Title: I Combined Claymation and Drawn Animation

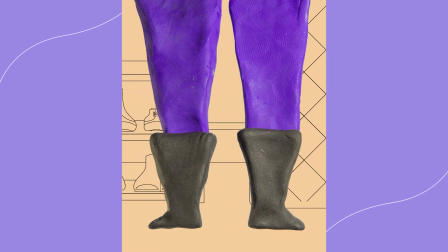0s
I created an original claymation short film by combining stop-motion animated clay with digital hand-drawn animation.
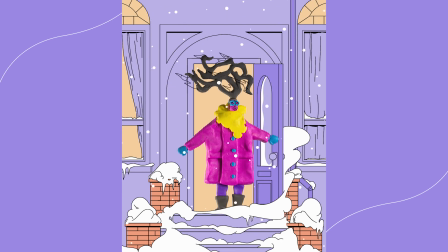6s
To find out how I made it, let's first go back to frame 1. The process began with the idea to tell a short story centered around a snowy day. Having characters navigate freezing cold temperatures felt like the perfect setup for a narrative full of fun visual gags. Slipping on ice, finding your car door frozen shut, having your glasses fog up.
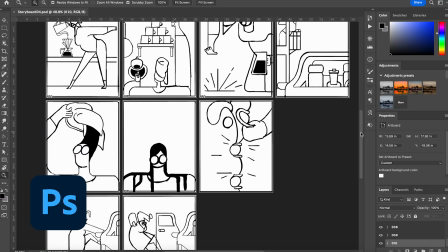27s
I sketched out these ideas in Photoshop, building out a narrative in storyboards. With the story finalized, I now needed to design the characters and world.
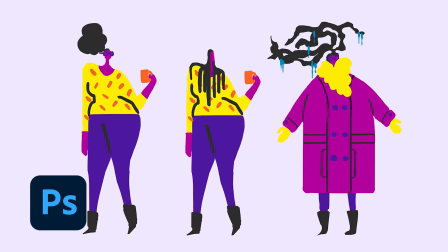37s
I decided to make the characters from colorful, organic clay shapes. A big push for this project was to create a lot of contrast visually.
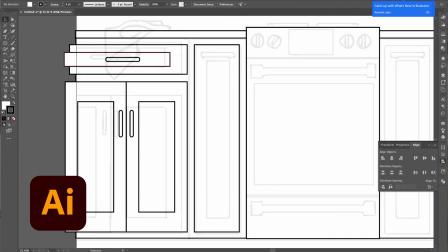45s
Because the characters would be textured and organic, I decided to make the backgrounds from precise geometric vector strokes.
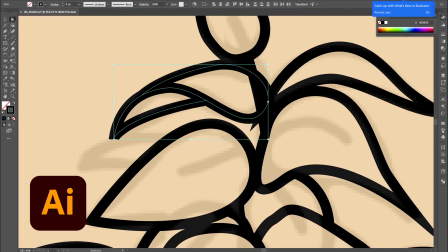51s
I first sketched my backgrounds in Photoshop and then cleaned them up in Illustrator. The comfort of the indoors was depicted with warm colors.
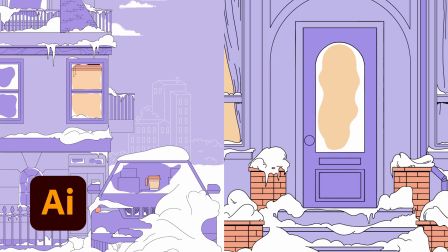58s
The harsh, cold outdoors was depicted with cool colors. With my characters and background designed, I could now jump into animation. To pre-visualize my character's performance, I first sketched out an animatic in Adobe Animate,
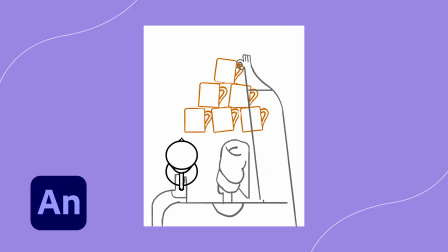71s
working through the key positions my characters would need to hit in order to tell the story.
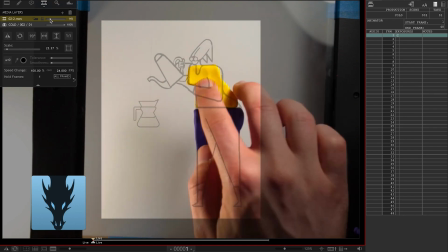76s
I then exported that animatic as an MP4 and imported the video file into Dragonframe to use as reference when building my clay characters.
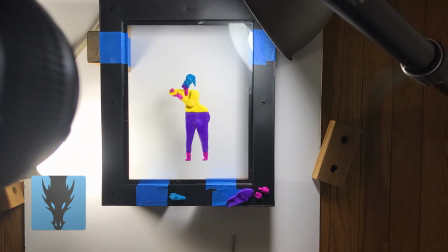84s
I then animated the characters, moving the clay frame by frame, loosely following the timing of the keyframes of my animatic.
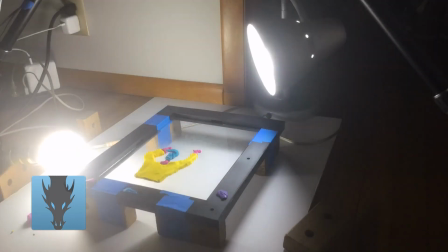91s
To avoid casting contact shadows, I animated the clay characters elevated on a glass plate. With the character animation finished, I now needed to animate the 2D props the character interacted with.
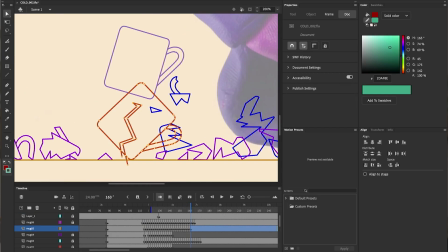103s
I exported my Claymation as an MP4 and imported the video file into Adobe Animate,
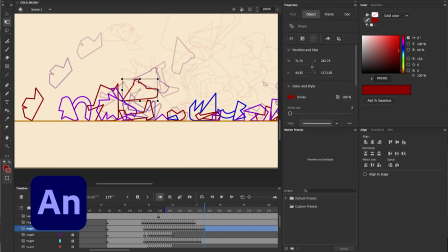108s
and animated the props using Cel Animation, moving and redrawing the props frame by frame. Pretty late in the process, I decided I didn't want my characters to only communicate through body language,
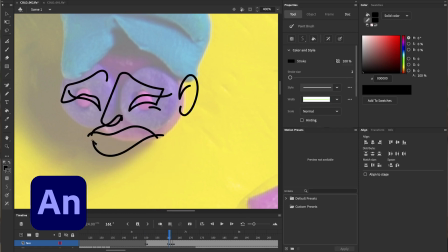120s
but to have expressive facial expressions as well, using an abstracted line sensibility to match the vector line art of my character's world.
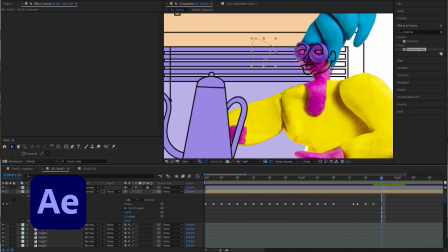128s
With everything designed and animated, it was now just a process of compositing all the pieces together.
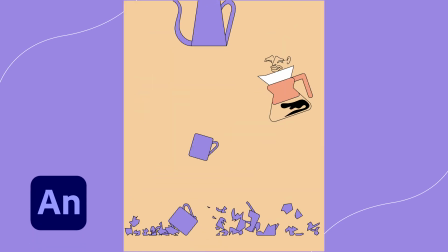For the sound design, I created a list of all the sound effects I would need, and then I used my Zoom H4n microphone to record the sounds. For the title design and animation, I collaborated with designer and animator Susie Scheer, who created this elegant title graphic that fit right in with the film's art direction.
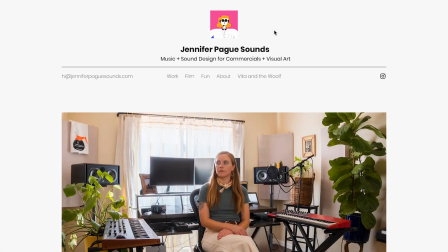163s
For the music, I collaborated with composer Pague, who created this really lovely score. I've linked both of the artists' work in the description down below if you'd like to see more. With animation, graphics, sound design, and music all complete, I edited all the pieces together in Premiere and rendered out a final video. Here's how it turned out.